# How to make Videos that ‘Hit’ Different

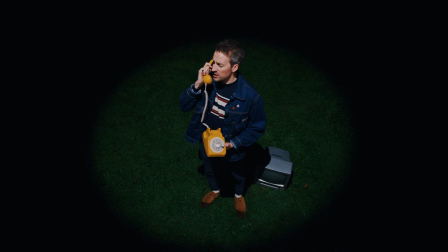I fucking hope so, mate, because it is freezing out here and I've been going at it for about an hour.
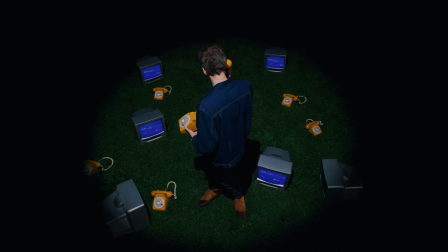Do you know what? I think I'm done. Let's have a look. And as the people down at Guinness say, good things come to those who wait. It's actually pretty good. Yeah, it's all right. I like it. So, yeah, I think that's a good job done.
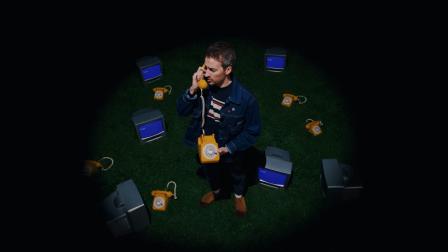So, yeah, I suppose I'll sit. What did you want, by the way? You just want to go down the pub? It's 2 a.m. They're all closed, mate. You're just going to go to bed? It's probably the best thing. Yeah. What am I going to do? Probably go to bed.
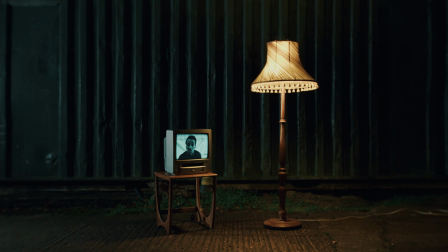And another thing I like to do on the regular is mask myself into an old TV because it's quick and it's an easy way to make a shot look more visually spicy than the norm. And if this effect was on the menu, it would have like one chili next to it, you know?
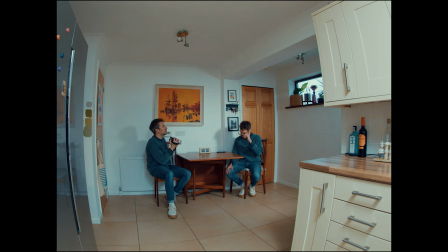Mildly spicy. Now, if I want to up the spice level beyond mild,
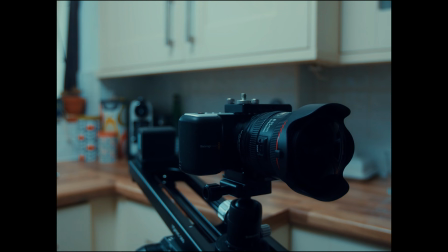I might add a slider movement and then jump into After Effects to
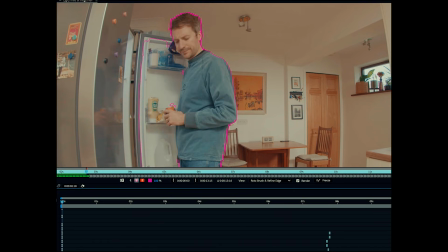rotoscope myself out so I overlap over the duplicates of myself.
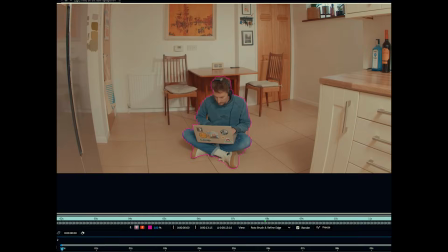And honestly, the rotoscope tool in After Effects is so easy to use.
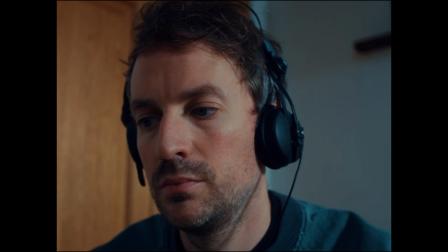Even someone like me, who used to spend their free time running into fridges, can use it. But yeah, masking, you know, a simple tool you can use to create surreal cinematic shots, you know, and maybe it's a tool over the time that you've forgotten about. So yeah, don't forget the humble mask, you know, it can sort you right out.
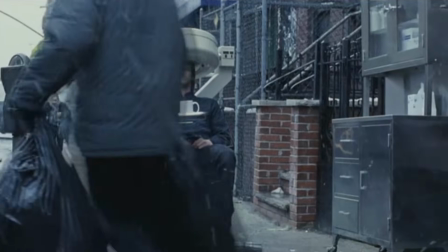Now, there's also another, even easier way to create a surreal scene,
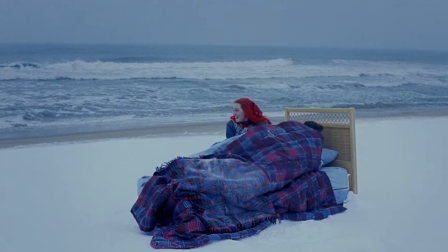and that's to just simply put objects outside of their normal environment.
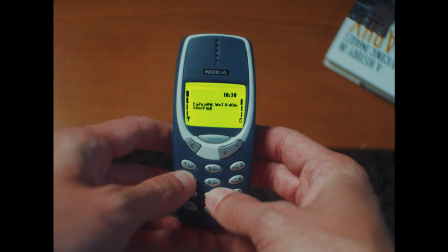I mean, just seeing a TV in the middle of a field or a deconstructed living room can create a really striking image,
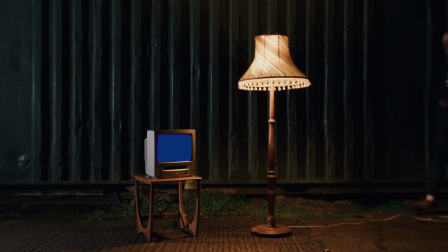and you know, it instantly lets the viewer know that things aren't quite kosher around here.
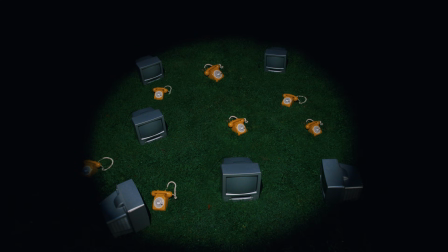You've reached the voicemail messaging service for Mike Casual. Please leave a message. Hello, it's me, your Uncle Frank. And I've just spoken to my mum. My mum, your nan, and she told me what you said to her down the blower.
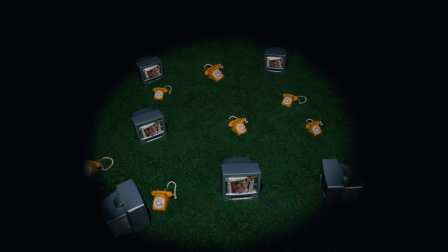I hope you're hungry, boy, because you're going to be getting a knuckle sandwich. Yeah, that's right. You're about to get a lunchbox filled with misery, you little toe rag.
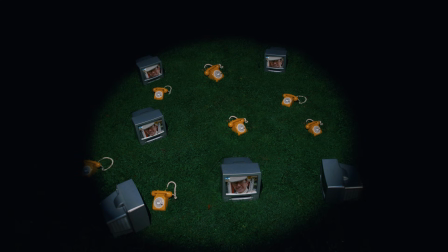And you know, Michael, that would have been the case, my son, but seeing as I'm now out of the prison and I need to get my life on the old straight and narrow, we can avoid all this pain, and I can come and work with you on your YouTube channel, you know,
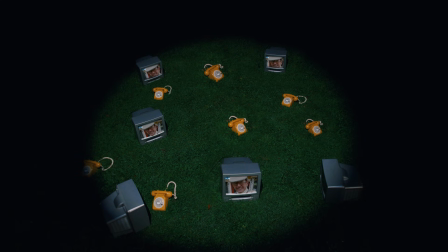setting up tripods, maybe even have a go at the old gimbal, see how I get on. You give me a job, and I won't come round there and rip off your bollocks and stuff them so far down
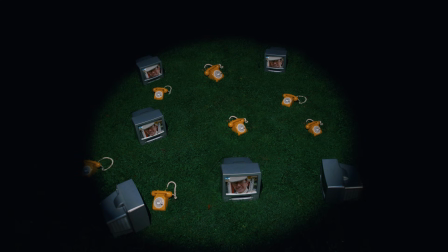your fucking throat they come out your bum and you have to shit on your own plums for the rest of your life. How about we don't do that? I don't want to do that to you, Michael. I want to set up tripods and get paid 100 grand a year to do it.
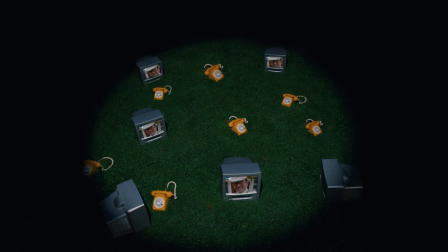So, yeah, let's do that instead, shall we? Alright, mate. See you Monday morning. Alright, ta-ra. Love ya.